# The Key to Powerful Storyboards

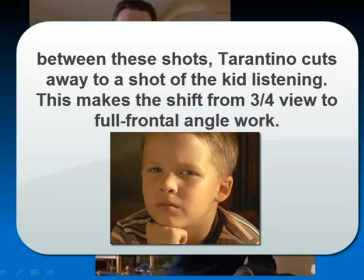[12:10]
As the scene progresses, he all of a sudden switches to a completely
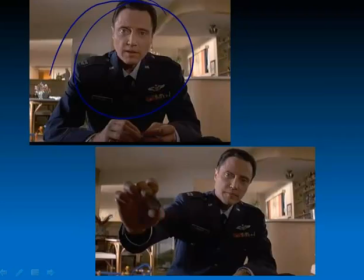[12:16]
subjective point of view where the character is looking right in our face.
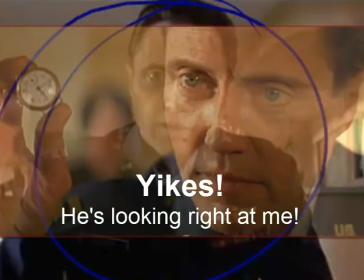[12:20]
Now, when you watch this film and you hear the character telling this amazingly creepy story,
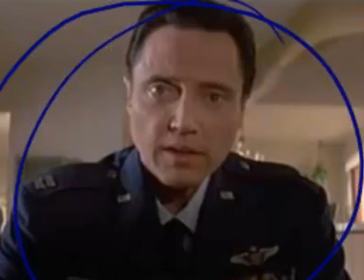[12:26]
and then we cut to this straight-on shot, it's a shock.
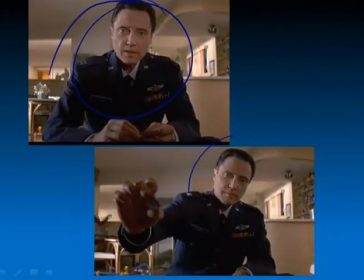[12:30]
It's really intense, and it finally boosts up the emotion, but it also boosts up our
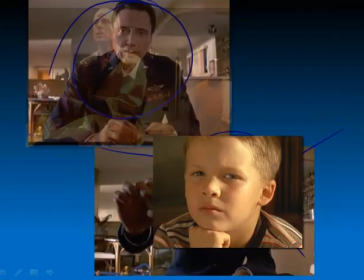[12:37]
involvement with this character, because the whole point of this scene is that this is a memory that one of the characters is having,
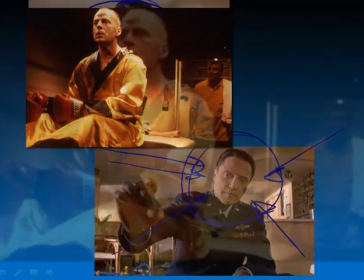[12:44]
and it's such an intense story that we need to identify, we need to understand what Bruce Willis's motivation is going to be.
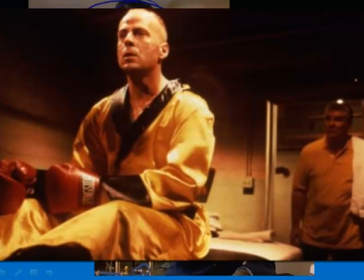[12:53]
So he's thinking back, we're seeing this through his eyes. It's a very, very powerful moment.
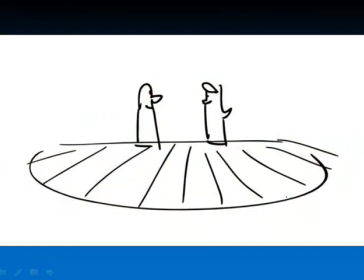[12:59]
So again, using the subjective camera, I'll show you where you want to be.
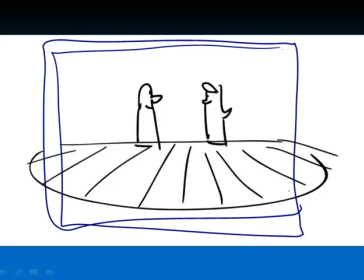[13:04]
It's a good illustration of it.
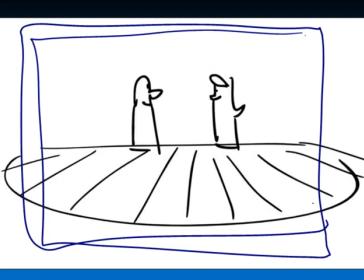[13:05]
If you have two characters on a stage, you're looking like from the audience's point of view, not too much emotional involvement. We're looking flat at them from their profile. You can see this gray shape here.
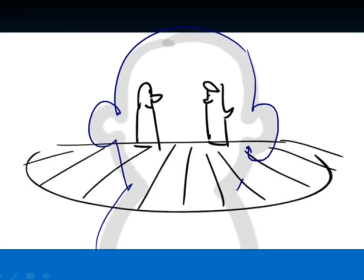[13:19]
This kind of represents us. This is my head sitting in the audience looking at these characters.
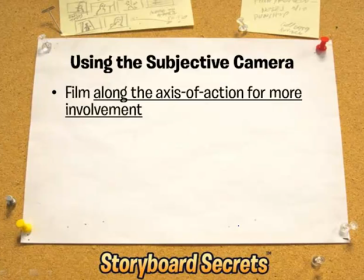[13:26]
So for us to use the subjective camera, though, we want to film along the axis of action for more involvement.
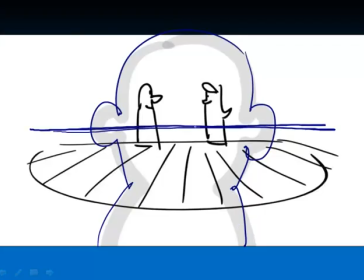[13:34]
Again, we're covering a lot of material here, but the axis of action is an imaginary line that takes place between the main characters. So instead of filming directly against that axis of action,
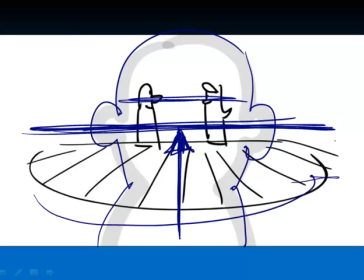[13:50]
we want to start to bring our camera around to move alongside of it.
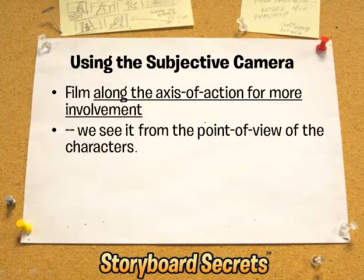[13:56]
And let me show you how that works. As we move alongside of it, we see it from the point of view of the characters themselves more and more. And we'll also start to show some over-the-shoulder shots. You may have heard that term. It's a very frequent term, especially in drama.
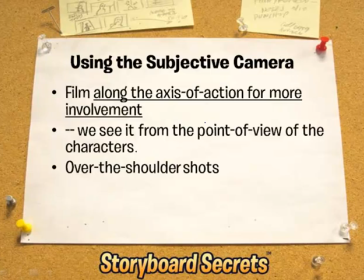[14:11]
Seeing the characters from over the shoulder of their other conversation partner really makes us feel like we're part of the conversation.
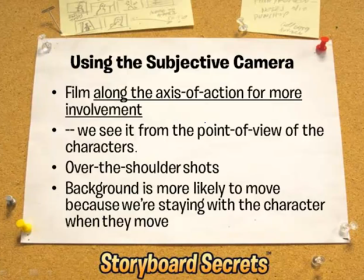[14:19]
And when we use the subjective camera, the background is more likely to move in that kind of a shot because we're staying with the character when they move.
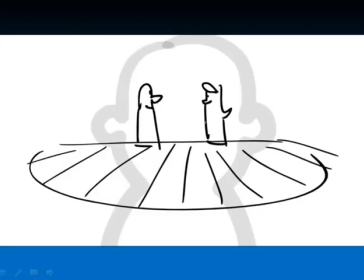[14:30]
But let me show you how this progresses. Here we are looking at them from the straight audience view, but now if we start to move in
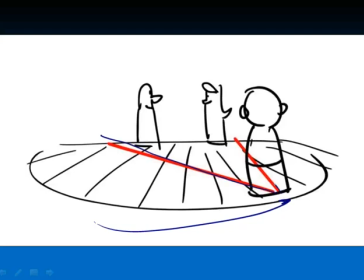[14:38]
and we're looking at them, these red lines kind of describe our field of vision.
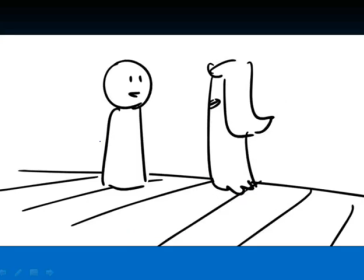[14:43]
This is what it's going to look like through our camera. It's a little bit more involved than just flat on. So that is getting more and more involved, getting more emotionally involved in the characters.
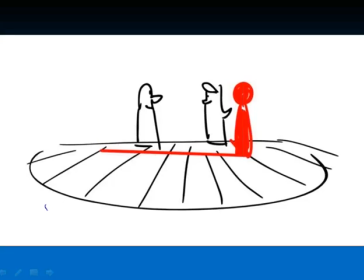[14:56]
Again, we can use this for over-the-shoulder shots, but now if we move in even more, closer to the characters,
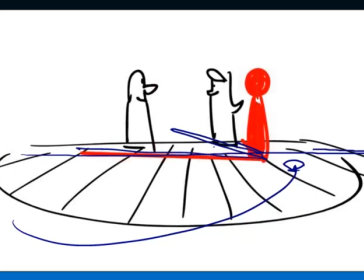[15:04]
and our angle that we're looking at is more along this axis of action that we were talking about,
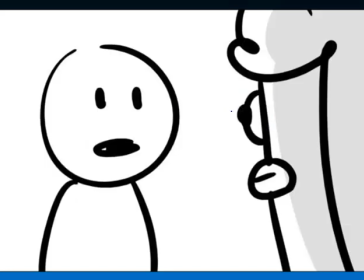[15:11]
then all of a sudden what we're seeing is going to look like this if it's seen through our camera's eyes.
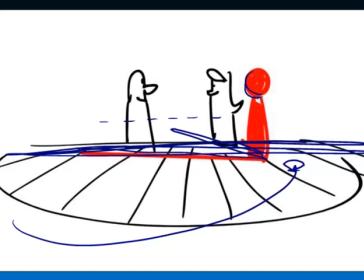[15:17]
Because as you can see, if I'm standing here over her shoulder, kind of looking through my camera, I'll see a little bit of her and I'll see a lot of him, and she's going to
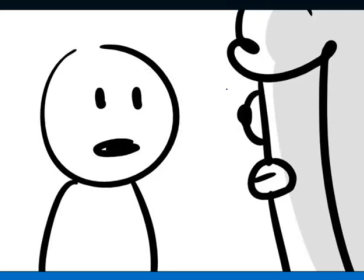[15:28]
be really, really close to the camera. So that's where we get that over-the-shoulder shot.
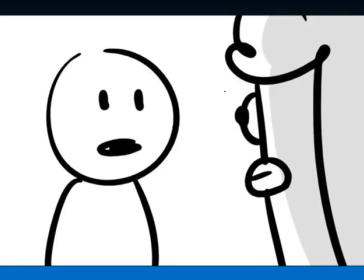[15:32]
It's very effective to make us feel like we're part of the conversation, and that's what this whole thing is about, creating emotional involvement.
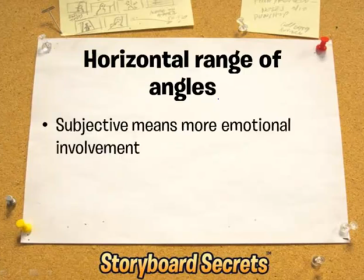[15:39]
That's the horizontal range of actions. Again, the subjective means more emotional involvement, but the objective, when we're standing far away from them, like they're on a stage, that's actually better for just straight information or comedy.
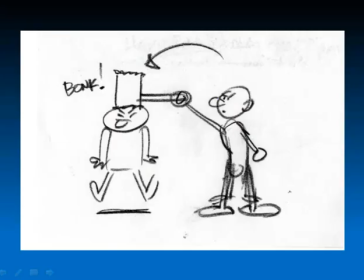[15:54]
So the point I want to make is that you don't always want to have a very strong composition with a lot of depth.
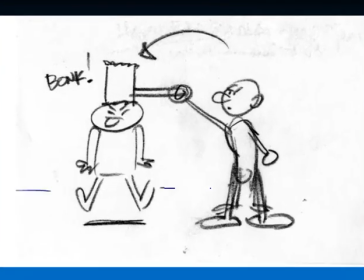[16:03]
Sometimes for comedy staging, it's funny and much more effective to have a scene in this flatter kind of look.